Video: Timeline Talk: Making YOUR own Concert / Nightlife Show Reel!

What's good, guys? Welcome back to the channel. Today we are going to be breaking down a live event capture slash concert film reel.
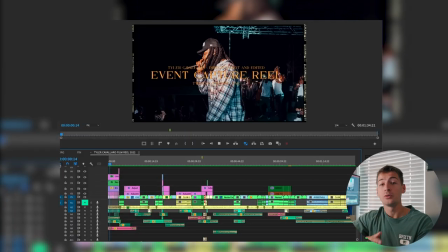This is mine from the past year that I'll be showing in the background. I totally understand how difficult it can be to create a film reel in this niche.
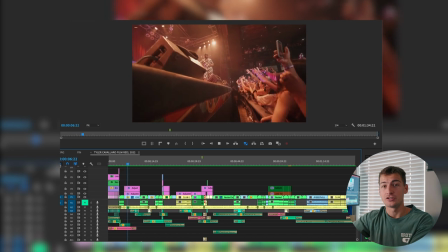There's not many examples, and I was asking the same questions you are just about a year ago when I was first making mine. Some of the questions I would ask would be, do I open up old projects? Do I just take the final videos and chop those up?
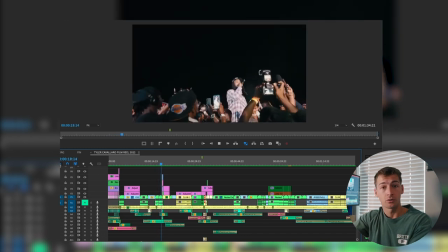What if I did multiple clips from one video, all in order, and then went on to the next venue and or artist?
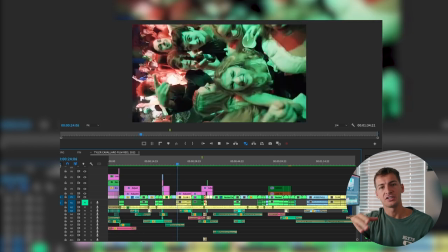And how would it look if I did a combination of that and mixed together all kinds of different clips from different videos?
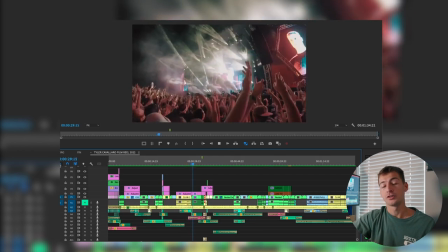I'm gonna answer these questions plus way more so that we can help you grab the attention of an artist,
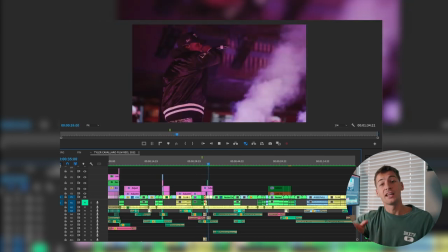venue, concert, festival, you name it, that you wanna work for, whether it be photos or video. Jumping into the final quarter of the year, you should have captured some insane footage by now. Let's make sure that you can showcase your work, get it to the right people, and create a film reel of your own. Dope, with that out of the way, let's break down the introduction to this video. I consider the introduction for my video to be up until the first 12 to 15 seconds when the song is building up.
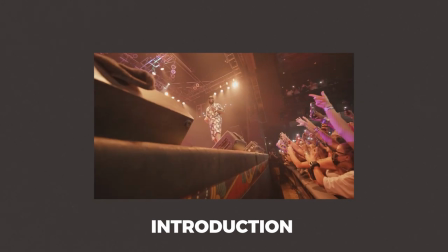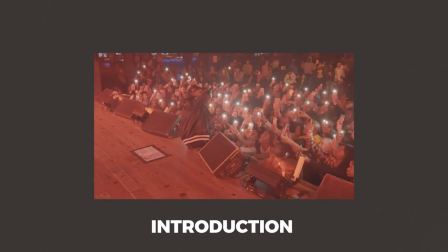I'm gonna tell you guys three things that need to be a part of the introduction to your video.
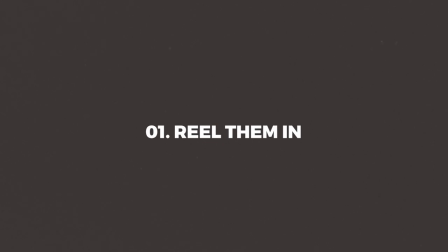One, this is your chance to grab the audience's attention and reel them in for the rest of the video. Use only your best shots here. Second, tell the audience or viewer what they can expect from the rest of this video.
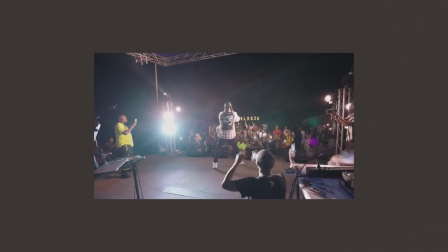I would do this by picking wide opening shots that set the scene. An example of this would be packed out venues, the whole festival, concert, stage, a super wide shot of the artist, all things that I included in mine. Lastly, to tell the viewer what they can expect from this video, make sure to have a title sequence explaining what the video is going to be with your name and what they can expect. And the final thing that should be a part of your introduction is to keep it short. I would say anywhere between 12 to 15 seconds and use it as the buildup of both the song and your video.
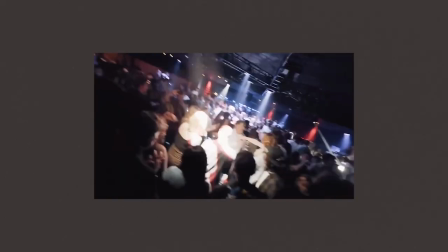So that right when you get to that buildup, the drop comes, it gets hectic, and now they're reeled in. Now that we hit the climax of the video, we can incorporate a bunch of different strategies to keep the viewer watching and keep up audience retention. Throughout my video, I use the following strategies, and I'm gonna break them down as the video goes on.
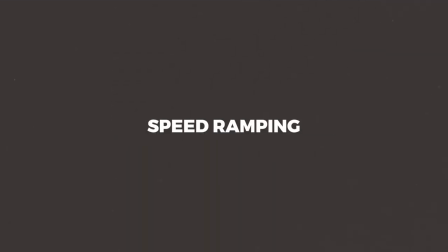My take on the picture effect, speed ramping, shot variation, match cutting, in-camera transitions, shutter lag, pacing, sound design, and song choice. Combining these strategies and effects together is gonna give your video an incredibly cohesive viewing experience, and ultimately result in the viewer being like, for some reason, this video just felt really good, and I watched the whole thing. This is due to a handful of psychological reasons that we are going to take advantage of.
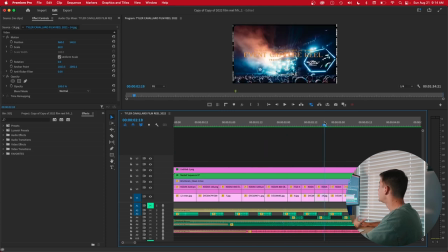As we're trying to grab attention, I started off with a picture effect that's really unique to my style and is something that many people might not have seen before. My idea is that not very often do you see photos included inside of a video and in a non-static way.
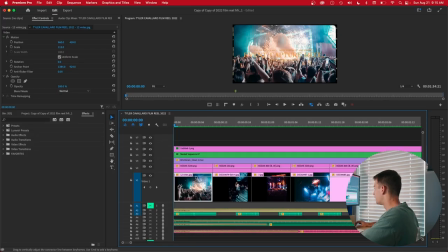So the way I was able to achieve this is I'm taking photos that I've taken throughout this past year.
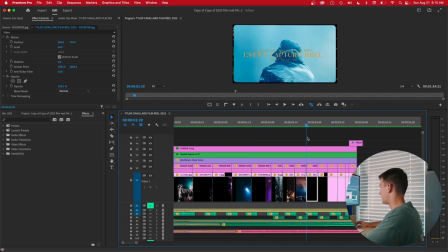Some of my favorite ones, of course, since you're trying to grab attention and showcase the best of your work.
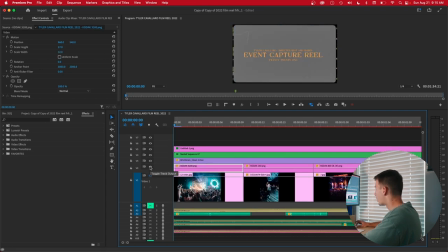I combine those with this Kodak 3200 film cut that I got from Jacob Owens. I throw an 8mm film grain on top. I basically just went to opacity and then switched this to overlay.
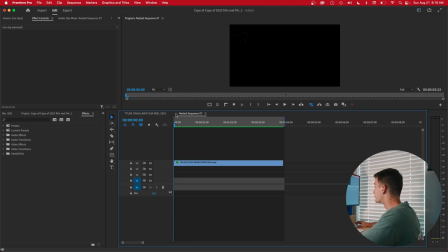And then I included some 4K old grain scratches just to rough it up a little bit.
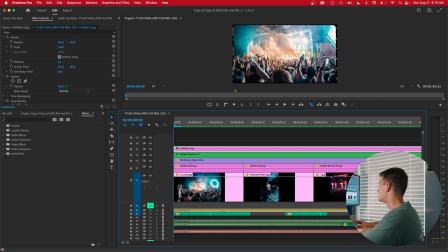And then lastly, this is the title sequence that I created in Photoshop.
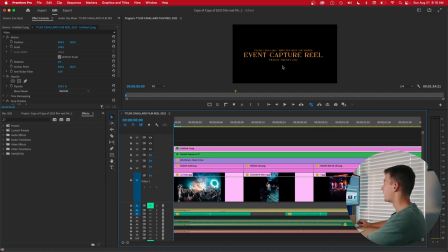I personally like creating all of my title sequences in Photoshop rather than Premiere Pro. It just goes faster and I feel like I have more control. Like I mentioned earlier, this is something super important to have in your own video to showcase and tell the audience what they can expect from the rest of the video. Tyler Cavallaro directed, shot, and edited Event Capture Reel 2021.
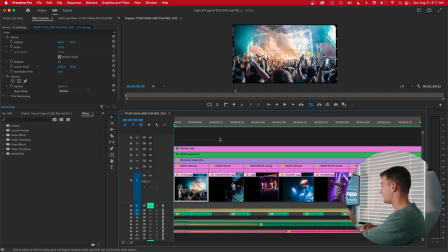So if we slide by, you can also see if we go frame by frame that this one is about 10 frames.
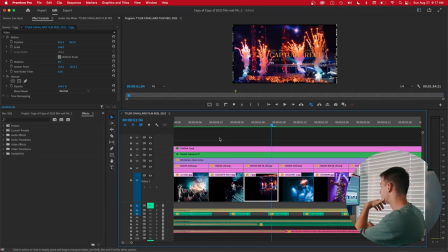The next one is about 9. 1, 2, 3, 4, 5, 6, 7, 8, 9. And as we move further, they get shorter and shorter.
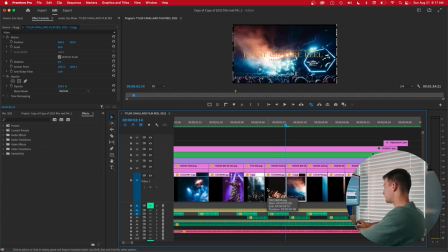1, 2, 3, 4, 5, 6. And we're into the
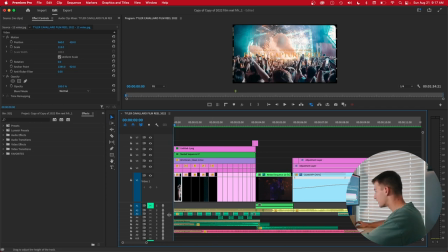next photo. So when we play that out, I also want you to pay attention to the sound that you can hear, because right here, I included some photo clicks,
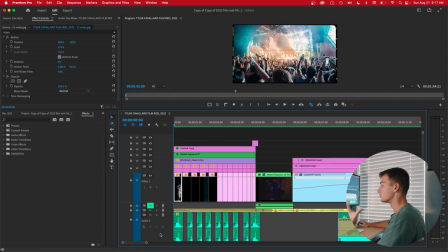which really sell the effect as if you're looking at a slideshow or that the photos are really moving, not just a static photo with text. Accompanied with that, I'll get into it in further detail later, we have a riser, which you can hear here.
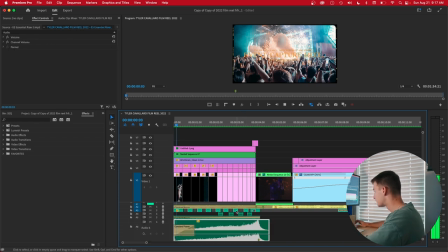And
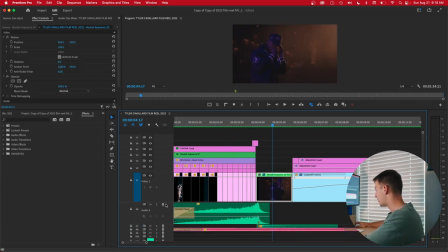that is accompanied with a bass hit, which you can see right here.
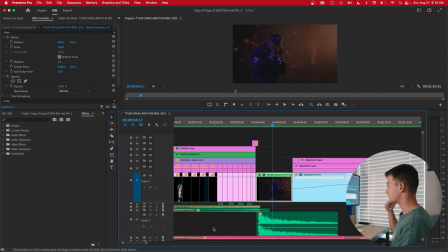This is obviously also just guiding the viewer and keeping their attention just a little bit further, trying to take advantage of every tactic that you can.
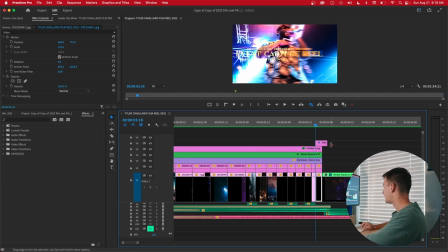Lastly, to polish it off and really sell off the effect, I included this WGFX. As you can see in the effects corner here, this is an effect I found online,
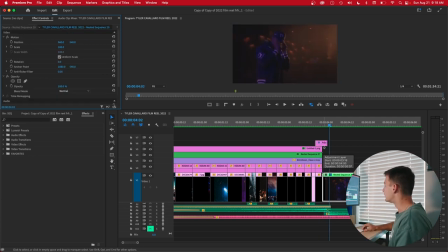and it kind of just does a motion blur collapse, and it really sells the effects that we were just watching pictures go by, like it's the actual shutter of a camera. I would definitely try to include something that is unique to your style, that's different and fresh, that the viewer might not have seen before, to capture their attention right at the start, like I did with this picture effect. This worked out super well for me, honestly, because the first festival I ever got into,
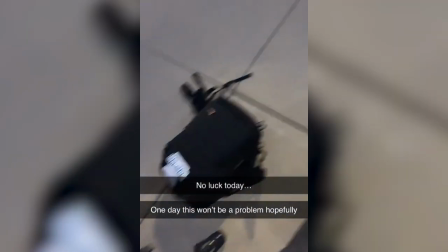I snuck into, so I didn't really get the best video as there were way too many people in front of me,
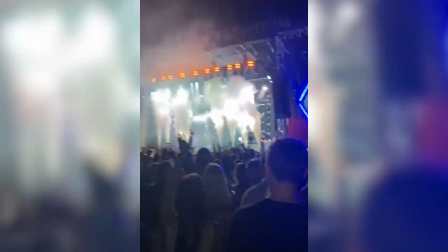but I did get some incredible photos, like the ones that I just included in that. This was my way of coping with the problem that I didn't get that many great videos, but I did get some good photos.
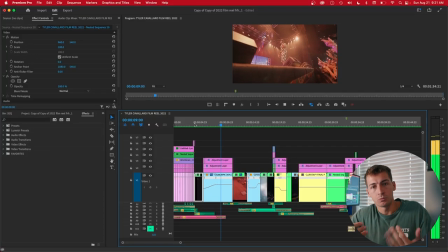After this effect, you can see some wide establishing shots, once again explaining the viewer what they can expect from the rest of this video.
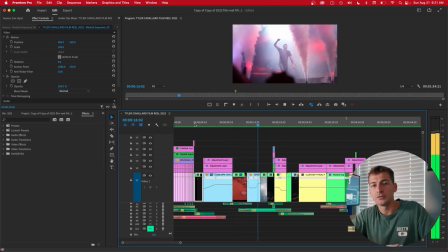Artists, talent, DJs, in super packed venues. Jumping into strategy number two, this is speed ramping.
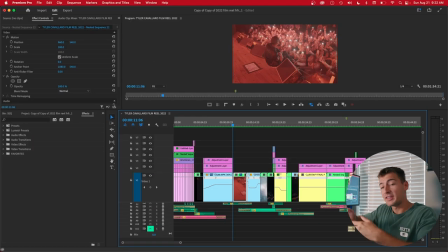A perfect example of that is this right here.
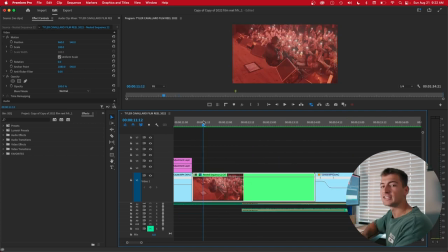This is a perfect way to get in and out of a shot in the fastest way possible, something you definitely want to be doing in the introduction of your video.
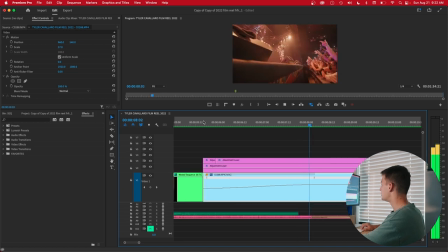Not only does it do that, but it creates flow. Let me explain. The shot prior of Gucci Mane, you can see, is kind of slow, so the next shot should naturally be slow.
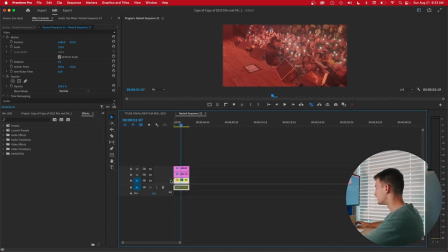But as you can see, it begins to speed up. If I open up this nested sequence, and maybe we can see it better, I use this here,
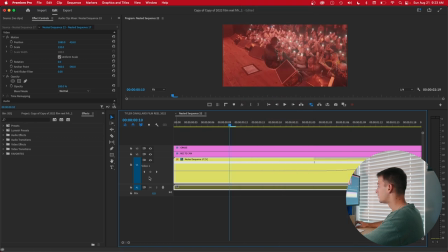show clip keyframes, time ramping, and then what you can do is add a keyframe, make the speed of the clip go faster, like I've done here. I'm gonna undo that. And as you can see, at this part, it begins to speed up. So let's watch that through.
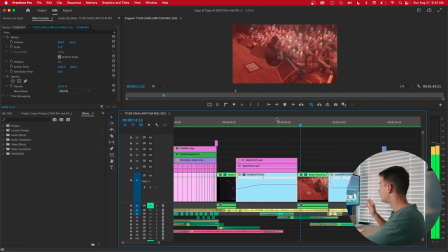So if we recall, we went from a slow clip to a slow clip to speeding up, speed up, and slow. That creates flow. Slow, fast, fast, slow. And then you keep the momentum going. And I just wanted to point out that this creates continuity. Slow to fast, fast to slow. Whether you reverse those around, you do fast, slow, slow, fast. The brain loves continuity, and we do this in a handful of ways, not only by speed ramping, but by match cutting, which I'll explain further in the video. The reason it feels so good watching that is because it's not creating something jarring or abrupt. It's not going from fast to slow, and then fast again, and slow, and then it's just creating fast, slow, slow, fast, kind of like a little hill or like a roller coaster, you know what I mean? It's not taking you out of the viewing experience. It's making it very easy to follow along. Third on the list is shot variation.
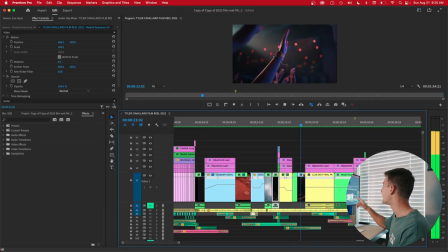As I let the video play out, you're gonna see we want close-up, wide-angle shots of hands, not just of the artist or the talent, of the crowd. You wanna try interacting with the crowd, interact with the DJ like I did there. That's another example of an in-camera transition I'll break down further in the video.
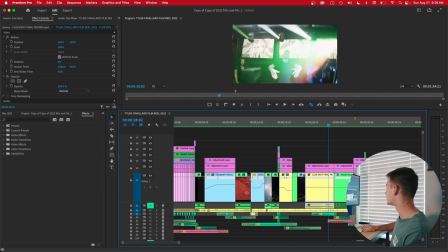Here, I'm panning the camera from down. I tell the DJ put his hands up, interact with him, and then he puts his hands down.